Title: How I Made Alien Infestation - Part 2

Hi everybody! I'm back here to talk about how I made Alien Infestation Part 2. Oh, and make sure to stick around so you don't miss my upcoming drama horror short film called Dark Love.
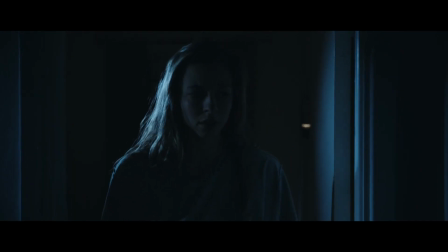(0:14)
If you like my other horror short films, I believe you will like this one too. So to start where I left off in my last video, I wasn't really satisfied with how I ended that story.
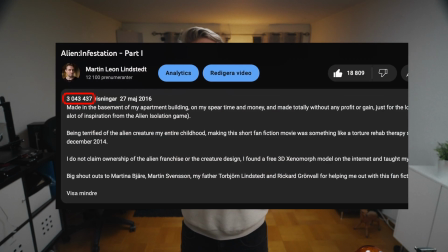(0:25)
The short, however, got a lot of views over these years, for which I am very grateful for, by the way, and eventually I got inspired and motivated to do another one and give myself a chance to end the story in a more satisfying manner. Oh, and spoiler, make sure to watch my shorts before continuing watching this video, okay? The idea. After I finished my Alien Infestation short,
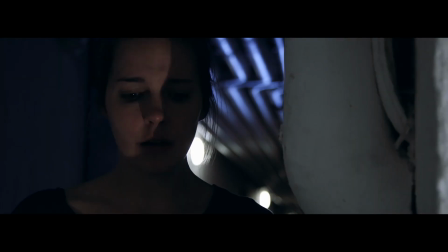(0:52)
I slowly started to get curious about Simon, whom Amanda finds in a pool of blood in the basement.
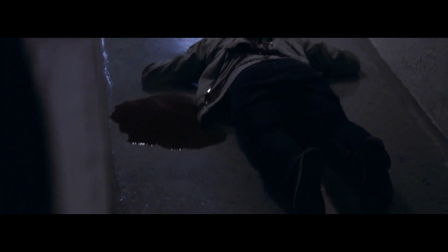(0:58)
What's the story about him? What happened to him before he got there?
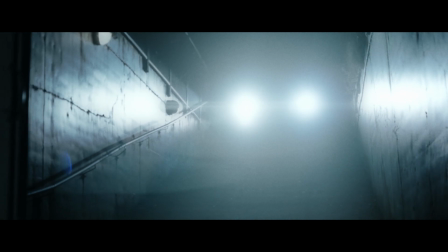(1:02)
Maybe he left from work one night, comes down into the garage, and once down there, spooky stuff starts to happen, obviously. A lot of you out there seem to enjoy the whole scene with the car sensor, and almost every alien movie has a tracking device,
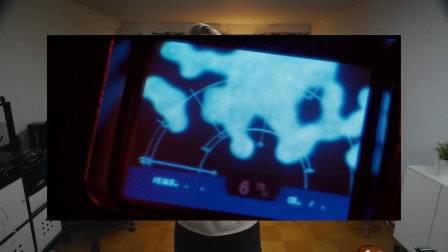(1:19)
which is a very clever way to show as little as possible of the monster but still communicating its presence.
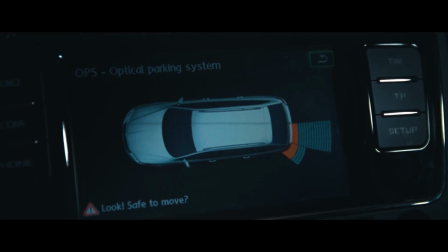(1:25)
Just think about it. You feel tension just by watching this small dot on the screen getting closer. It's brilliant because imagination will scare you much more than any visuals can. Show the monster as little as possible is often a guideline in horror films.
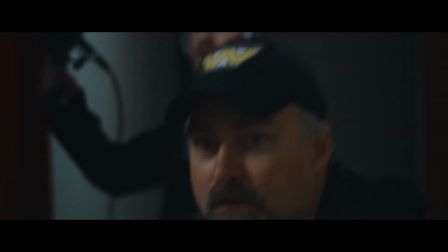(1:42)
Okay, so what happens to Simon next? Maybe he meets more of these Weyland-Yutani workers in the basement. After being attacked, he lost a lot of blood, right? But maybe he's still alive. Maybe if Amanda and Simon can make it out the basement together, surviving this whole nightmare. And there it was. My proper ending. She comes down to the basement to save him, and they make it out alive together. But to make this work, I knew I had to make a time jump in the script, basically making part 2, both a prequel and a sequel, so that I could explore Simon's story in the beginning,
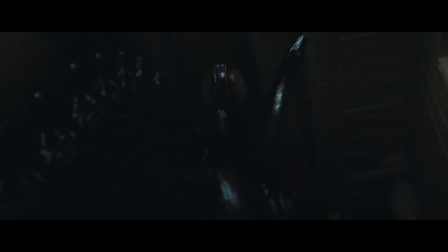(2:23)
and also have a continuation and an ending for the entire story at the end of part 2. So when all stars aligned in the summer of 2017, I finally made the decision to go ahead and make Alien Infestation Part 2. Pre-production. For pre-production, I made my previous again with this little guy.
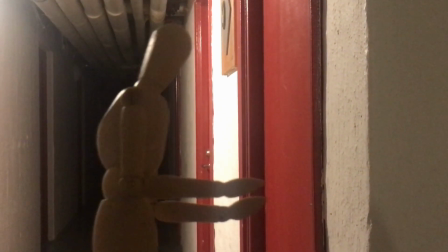(2:47)
Back down in the basement, I went around and started making my pre-visualizations.
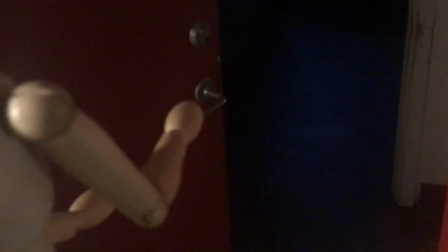(2:52)
And I did not do it for the entire movie this time, but only for those segments needing the most attention. I spent a lot of time location scouting my entire basement once again,
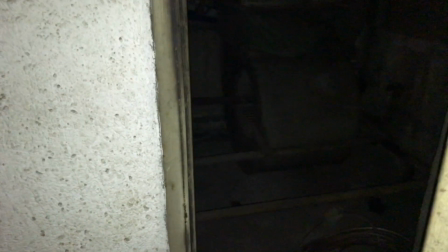(3:03)
really exploring every nook and cranny to find some new and creepy locations.
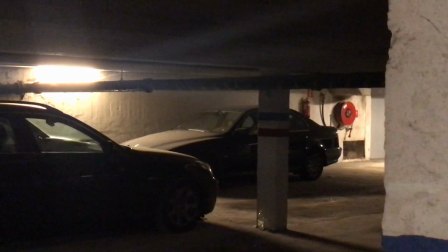(3:08)
I also found that the basement at my office had potential,
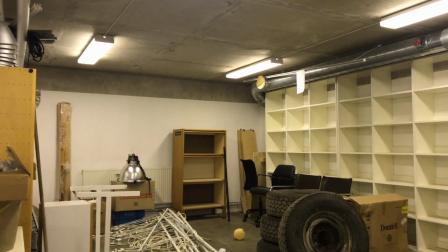(3:12)
with a lot of debris all cluttered around in the hallways, adding to the creepy atmosphere.
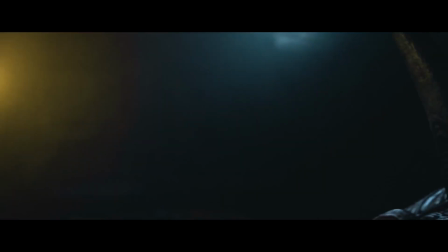(3:18)
This also enabled me to use a lot of smoke to make it even more atmospheric. I needed to find an actor to play Simon, and I found Philip Lidegon, and he was up for the challenge.
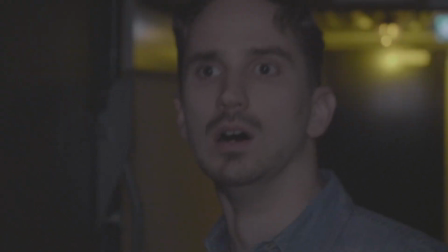(3:30)
We did a quick screen test, and I knew immediately make this work. We started shooting the first scene in mid-August 2017, and we finished in November. We shot only on weekends, and I used a Blackmagic Ursa Mini 4.6K this time. And for all the moving and tracking shots, I decided not to use the dolly card again,
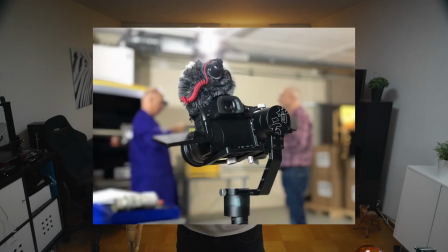(3:56)
but instead going for a small Panasonic GH5 camera on a gimbal.
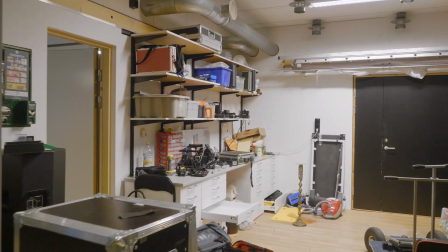(4:01)
This allowed me to work much faster, and it was a huge relief getting rid of that big old camera dolly.